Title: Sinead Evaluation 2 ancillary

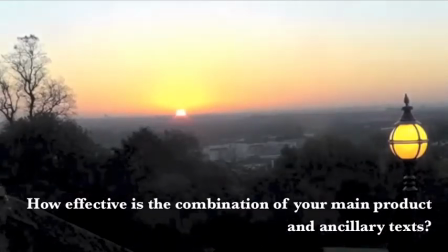How effective is the combination of your main product and ancillary texts?
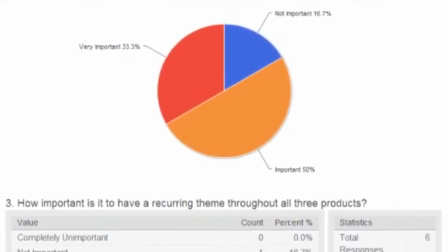Looking at this survey I created, which asks individuals their thoughts on the overall effectiveness of the combination of my music video Digipack and Magazine advert,
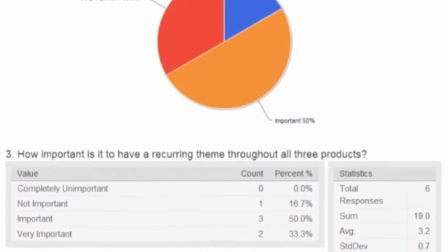it is clear from the response that having fluency throughout all three of my products is an important factor.
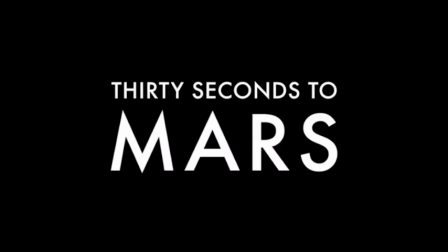Looking at other artists and their existing music video and products,
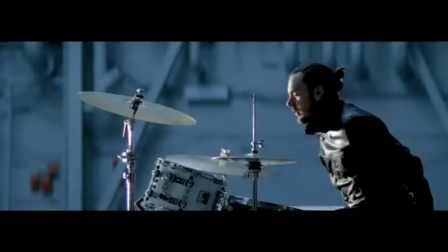in particular 30 Seconds to Mars, there are multiple themes and consistent features which occur throughout.
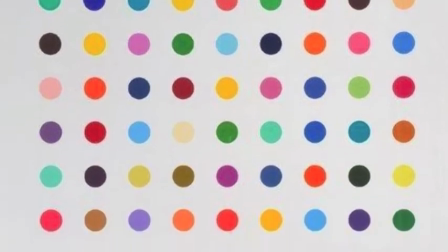The band's use of Damien Hirst's 2011 Gloss on Canvas work on several of their products ties them together,
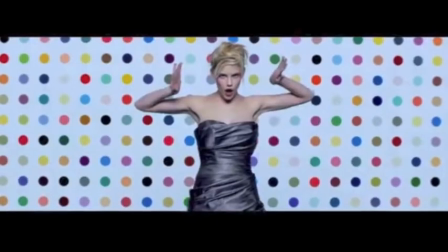which therefore strengthens them as a package. 30 Seconds to Mars' use of the recognisable image throughout their products provided me with
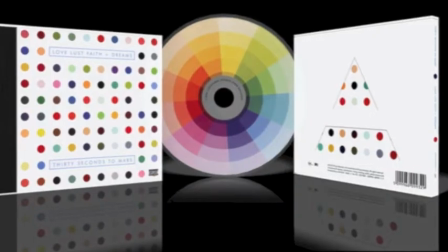a great deal of inspiration when I began creating my main product and ancillary texts.
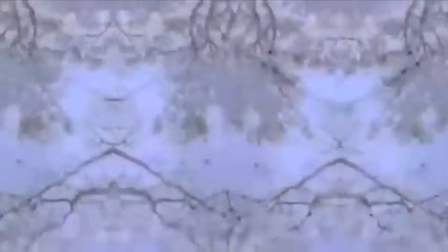The use of the Kaleidoscope was a significant feature which shows continuity throughout all three products.
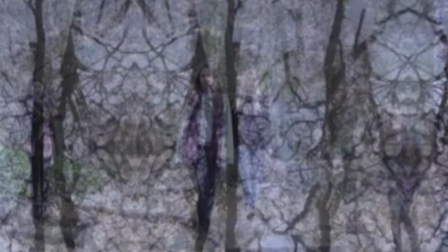The Kaleidoscope solely features on both my digipack and magazine advert and is seen throughout my music video on several occasions.
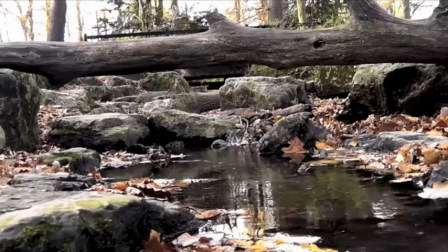The theme of nature was something that was very important to us when creating our music video and I chose to continue this theme in my digipack and magazine advert,
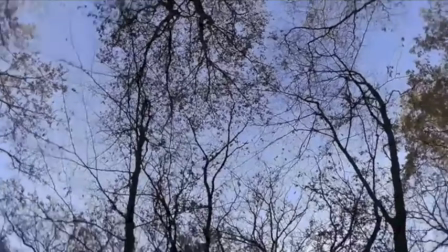however it is very subtle. The Kaleidoscope was made using our existing footage of trees and nature.
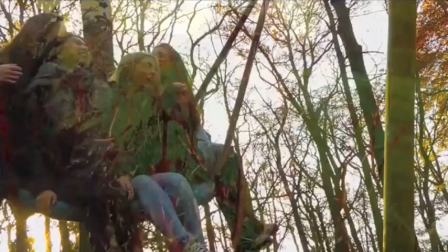This subtle use of nature gives a sense of freedom correlating both my digipack and magazine advert with the feel-good theme and the natural setting of my music video.
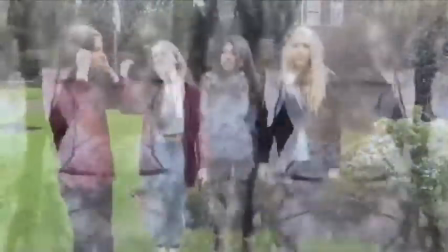The use of editing techniques is also seen across the three products I produce.
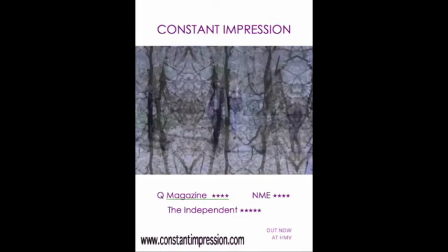Layering was a prominent feature in the music video and is also seen on the magazine advert and on the inside panel of my digipack.
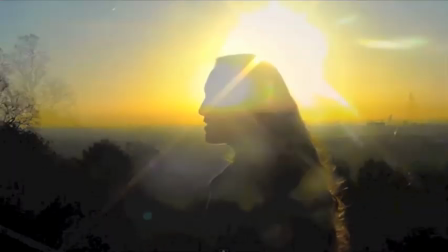As the music video begins, the identity of the band is concealed with the use of the silhouettes.
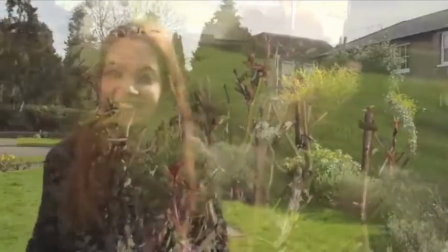As the video proceeds, the band is eventually revealed, however, their faces are somewhat disguised with the layering of the kaleidoscope which continues throughout.
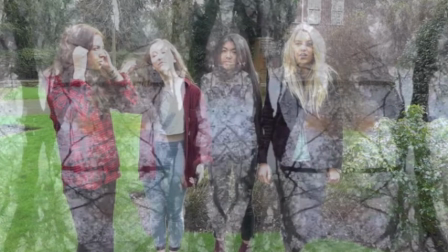The use of the layering and hiding the identity of the band is something which I wanted to also include in my ancillary texts,
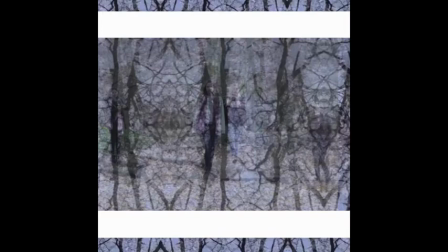as I thought this element of not revealing the band completely was conventional of the indie genre,
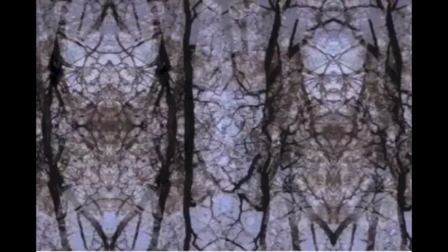as it adds a sense of mystery. Therefore, I chose to use the image of the kaleidoscope layered on top of an image of the band.
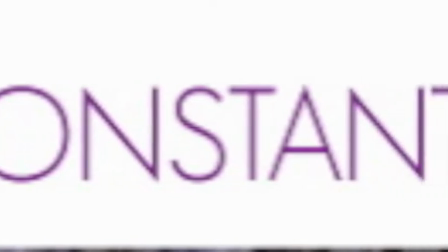The colour scheme and text of my magazine advert and digipack Corrale.
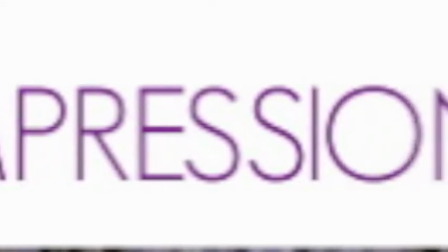They conform to the style of the indie genre as the text and colour scheme together on top of the white background is very simplistic
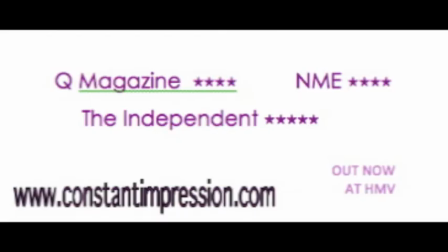and creates quite a youthful feel relating it to the young cool vibe of the song and therefore aiming it at our target audience.
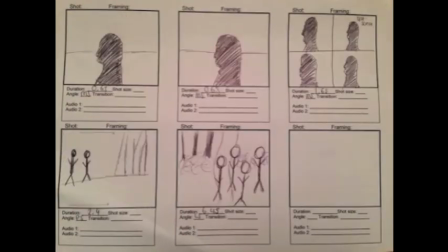The creation of storyboards and mood boards were helpful in the researching and planning stages of my main product and ancillary texts.
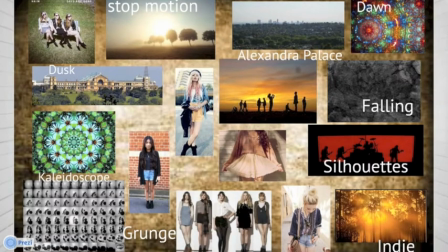Together they offered visual aids which enabled us to create a story for the music video and we were also able to identify themes which could then be used in all three products.
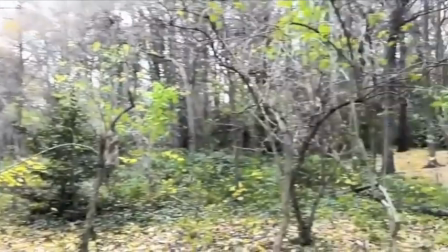Taking all of these factors into account,
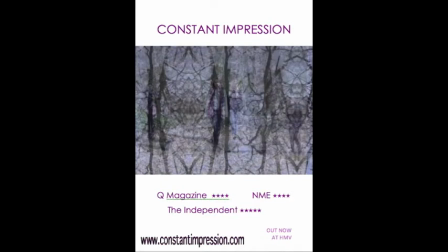it is clear that there is an effective combination between my main product and ancillary texts due to the continuing features that are seen in all three products.